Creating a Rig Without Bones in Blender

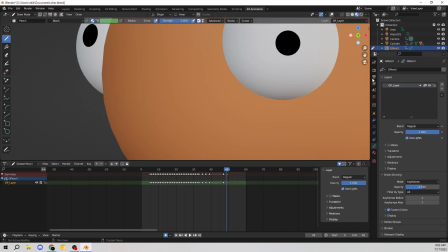(7:24)
It doesn't look just like Jujutsu Kaisen. don't do that all right make your own kind of thing and then go off of
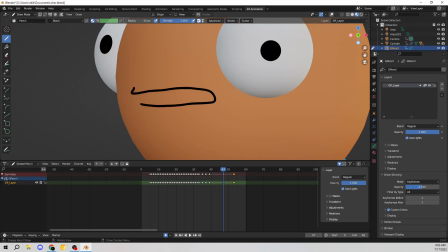(7:32)
that and then from that you will make something that is not only completely different than most other things it's out but you will also have a product that is uniquely you
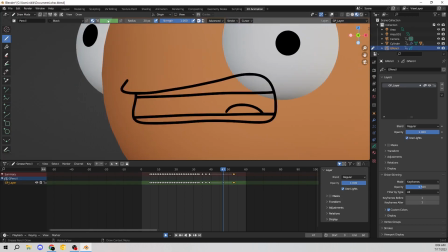(7:40)
which is the best thing you can possibly do because creating content or doing something that isn't uniquely you or something that you're not fully into is how you start
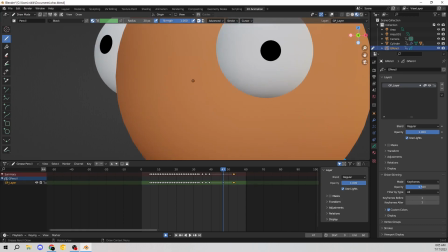(7:47)
resenting that content and you never want to do it again so um just come up with something that you like and then just go
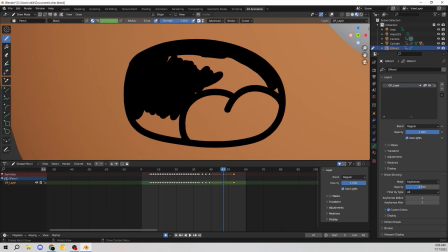(7:55)
100 into it the lines don't have to be perfect the lines don't have to be um super clean they don't have to be smooth
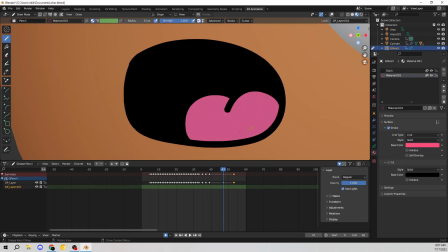(8:01)
they don't have to be they can be choppy you know they can be this they can be that as long as it's good and it's fun and people enjoy
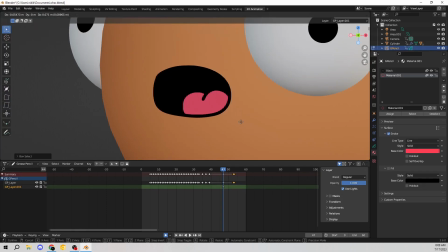(8:08)
it they will love it a lot of different youtubers follow this same exact format look at something like a channel like um meat canyon canyon their
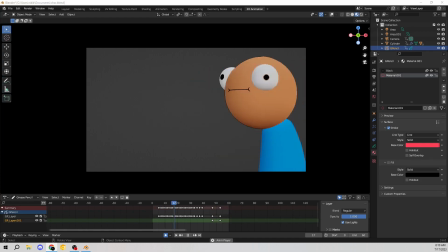(8:17)
content is extremely uh not for everyone uh you can definitely see why if you've ever seen any meat canyon videos but the point is is that those
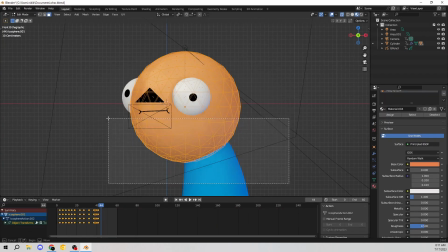(8:26)
that content people like so if you can find something people like that you like most importantly then go into it and that's what i want to talk about this video
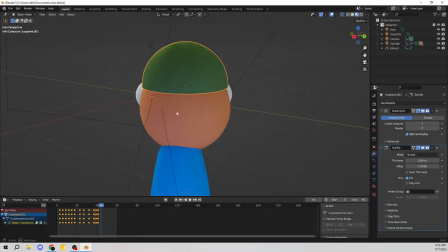(8:33)
because this style is extremely i wouldn't say it's niche or like strange or whatever it's not too far off the rim but it
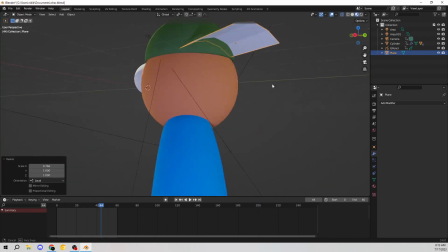(8:41)
definitely is a different type of look than you know something like i don't know the little mermaid or you know big hero six
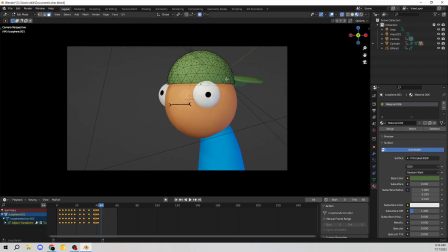(8:49)
um so just keep that in mind uh with this hat here i really like this with this hat i really wanted to just kind of push the card as far
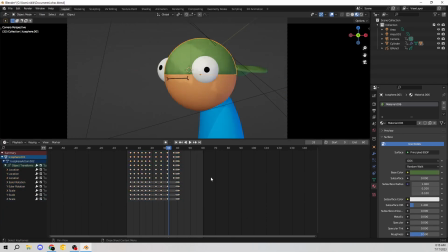(8:56)
as i could as far as i could get it honestly at this point and i wanted to animate more things because he didn't have that many things on him to animate so i wanted to animate a little hat bouncing up and down and that's exactly what i did on top of the fact
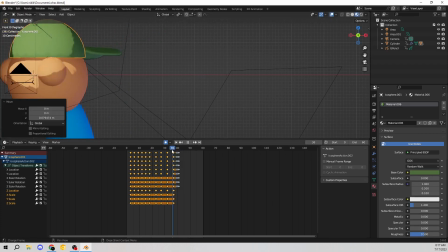(9:05)
that i wear a hat that looks just basically just like this as it is and i thought that'd be kind of funny so um again
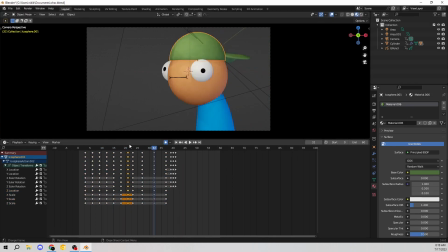(9:12)
uh work smart not hard i just duplicated his head and then cut the bottom half of it off you don't have to make a whole new sphere just use what you have and then kind of just build off of that and like i said once you have these characters and these things it goes
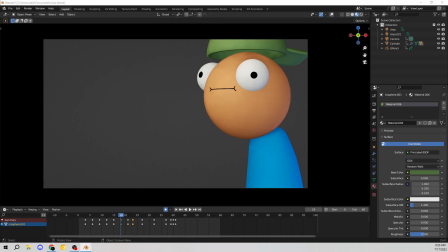(9:24)
so much more smooth because you've already made them so then you have to you only have to worry about animating them once again it's shape keys so
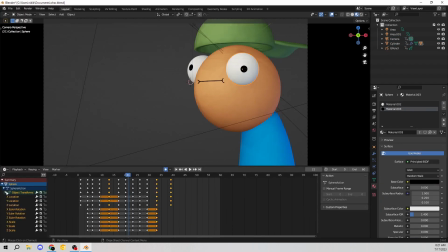(9:30)
it's so much easier to get things done in a quicker format in a more versatile format especially for this style but
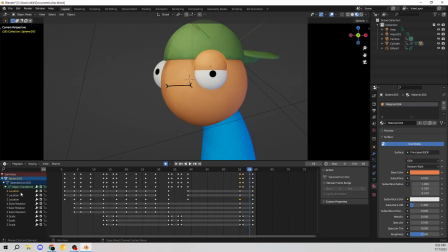(9:37)
yeah ladies and gentlemen I hope you enjoyed it I will see you in the next one I hope you learned something new I hope you're inspired from this I'll see the next
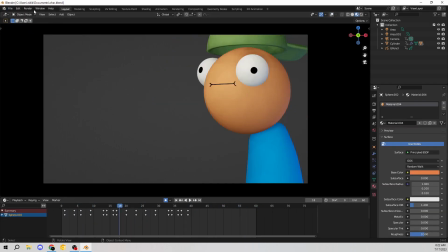(9:43)
one but until then buh-bye